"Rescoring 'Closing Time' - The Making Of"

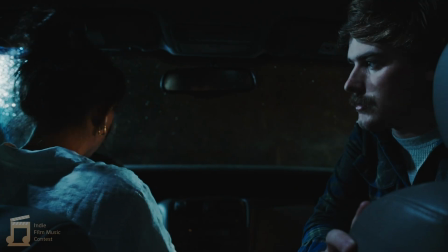490s Hang on. I think I saw this creep on Instagram. Yeah? Here, maybe he'll give us a show.
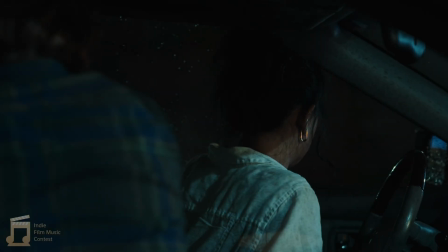498s I mean, this is a prank, right? This is just crazy. This is actually... He's walking to here.
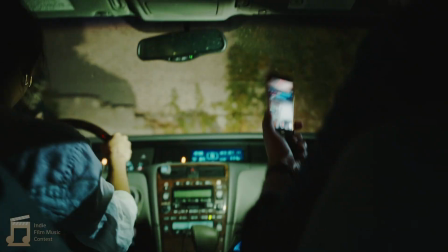503s Move the bike. Drive away, please. Drive away.
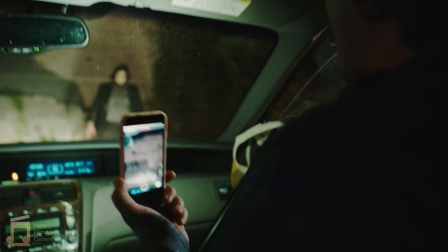508s Like, go away. Go away. Go away.
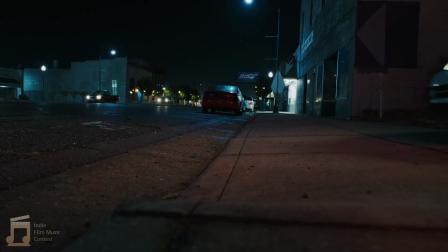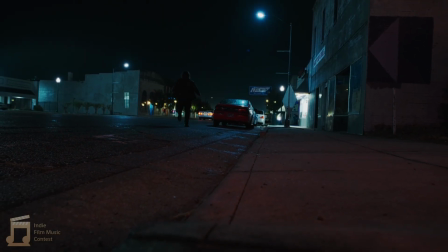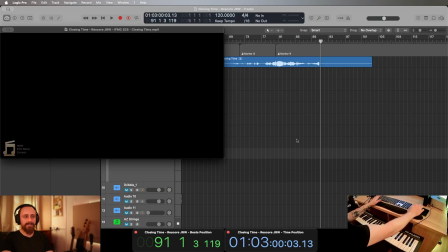525s
Right, so not the most threatening of villains, but you catch the drift of the film.
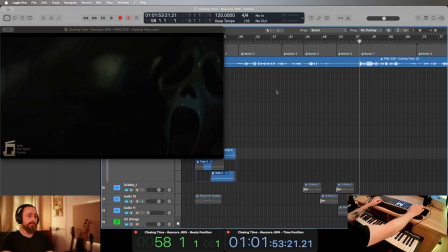532s
So what can we do to make this go from somewhat comedic to
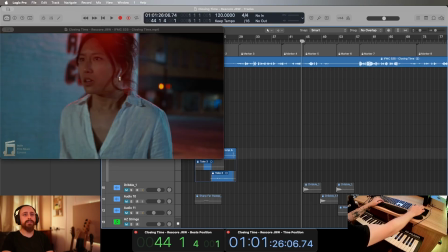543s
actually terrifying? Well, what I would say is we blasted through all of those markers as we went.
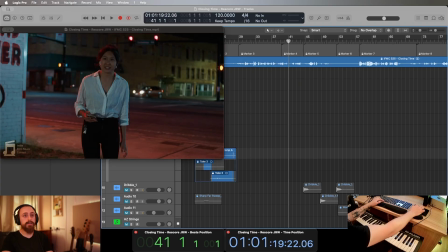551s
So the next point was when she sees the car. And it's just like someone's in the car, obviously.
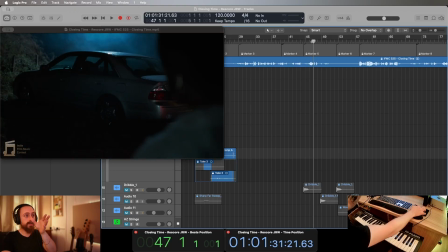558s
And then we have that zoom in there. Then obviously she finds out it's the guy. We've got another point there where the mask is revealed. And then finally where he's at the window.
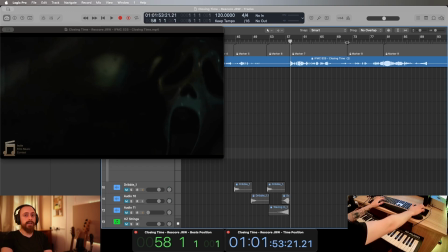570s
And then, so of course we've got a jump scare there. And then we go through that.
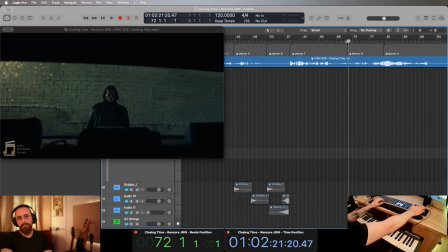576s
Everything's calm for a second. Oh no, there's another whatever come up. So we've actually got 2 jump scares there.
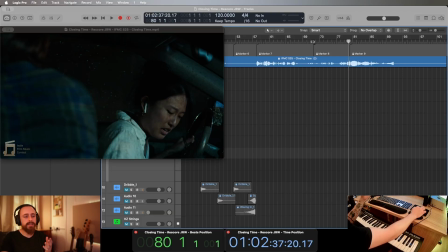581s
And I think that second one it could easily not be as impactful because of the first one that's just happened. So we're going to have to catch people off guard to make sure that both land,
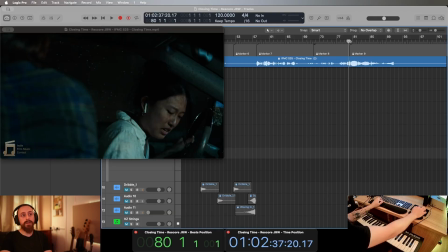594s
especially as they're so close to each other within like, what's that, within a minute of each other, and the film ending 10 bars after.
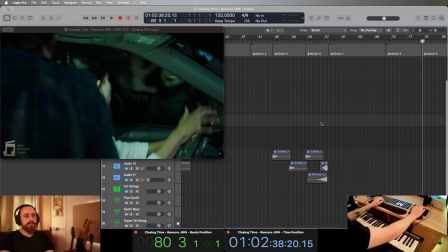602s
Anyway, I heard this, it was this sound here.
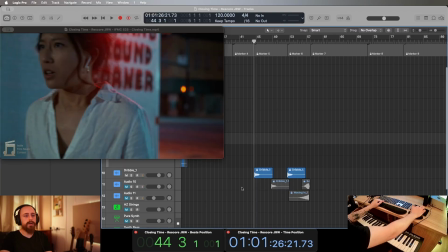608s
It's called a dribble, but I heard this.
Oh, I'm serious.
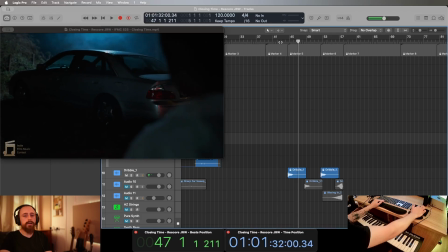614s I am sure there is someone in my car.
And I thought, oh, that might work, you know, something like that.
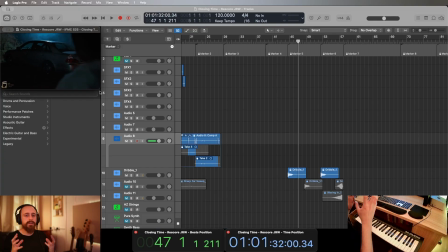621s
That just feels ominous. I was looking for something that goes down in pitch and something that has that eerie quality about it, something that makes you question what is happening, even if nothing's happening. And that's a lot of what horror is. It's the thought of it.
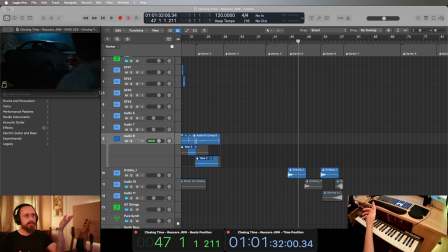638s
It's what you don't see, because realistically, it's just a car. And yes, someone is in there. She's on the phone, but she's not in danger or anything. But it's the what if, what might happen if, and what when.
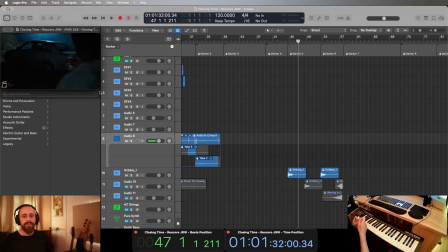655s
And so, you know, curiosity kills the cat, and she goes closer. Obviously, it's her car and whatever.
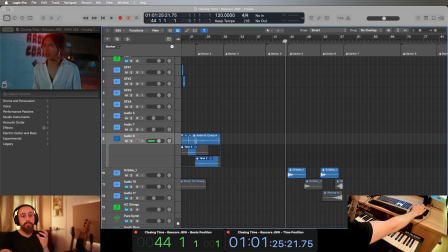660s
So I thought something that could, you know, make that tension there when there really wasn't any. Let's watch it side by side.
What do you mean someone's in your car? Don't you lock your doors?
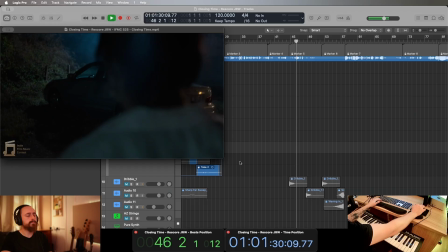674s Oh, I'm serious. I am sure there is someone in my car. Noah.
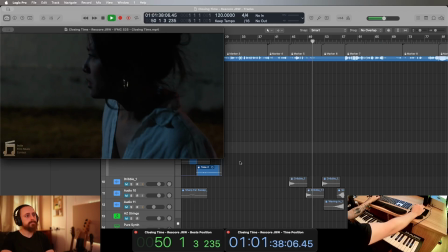681s
Okay, the phone's cutting out there.
Fuck.
She's a little panicked, a little worried.
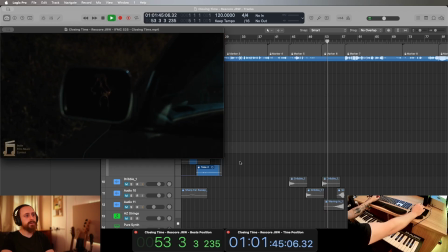691s
Creepy mouse guy.
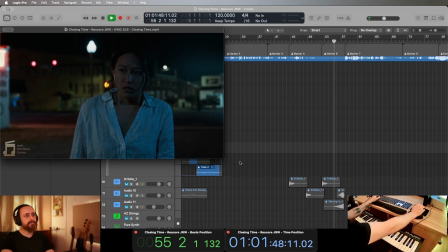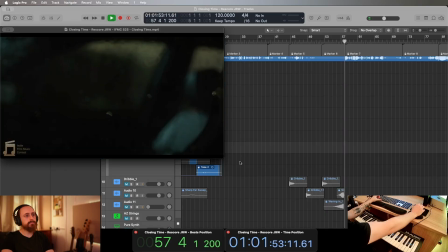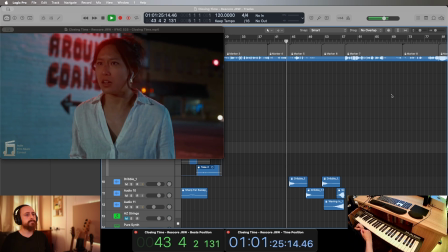703s
Okay.
What do you mean someone's in your car? Don't you lock your doors? Oh, I'm serious.
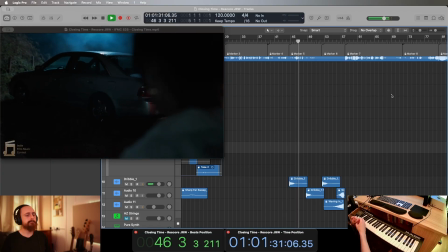710s I am sure there is someone in my car. Noah.
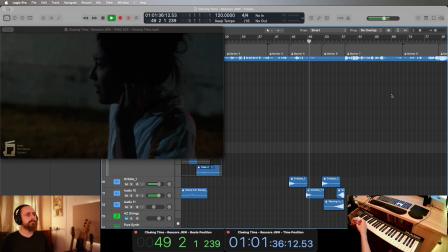716s Oh. Fuck.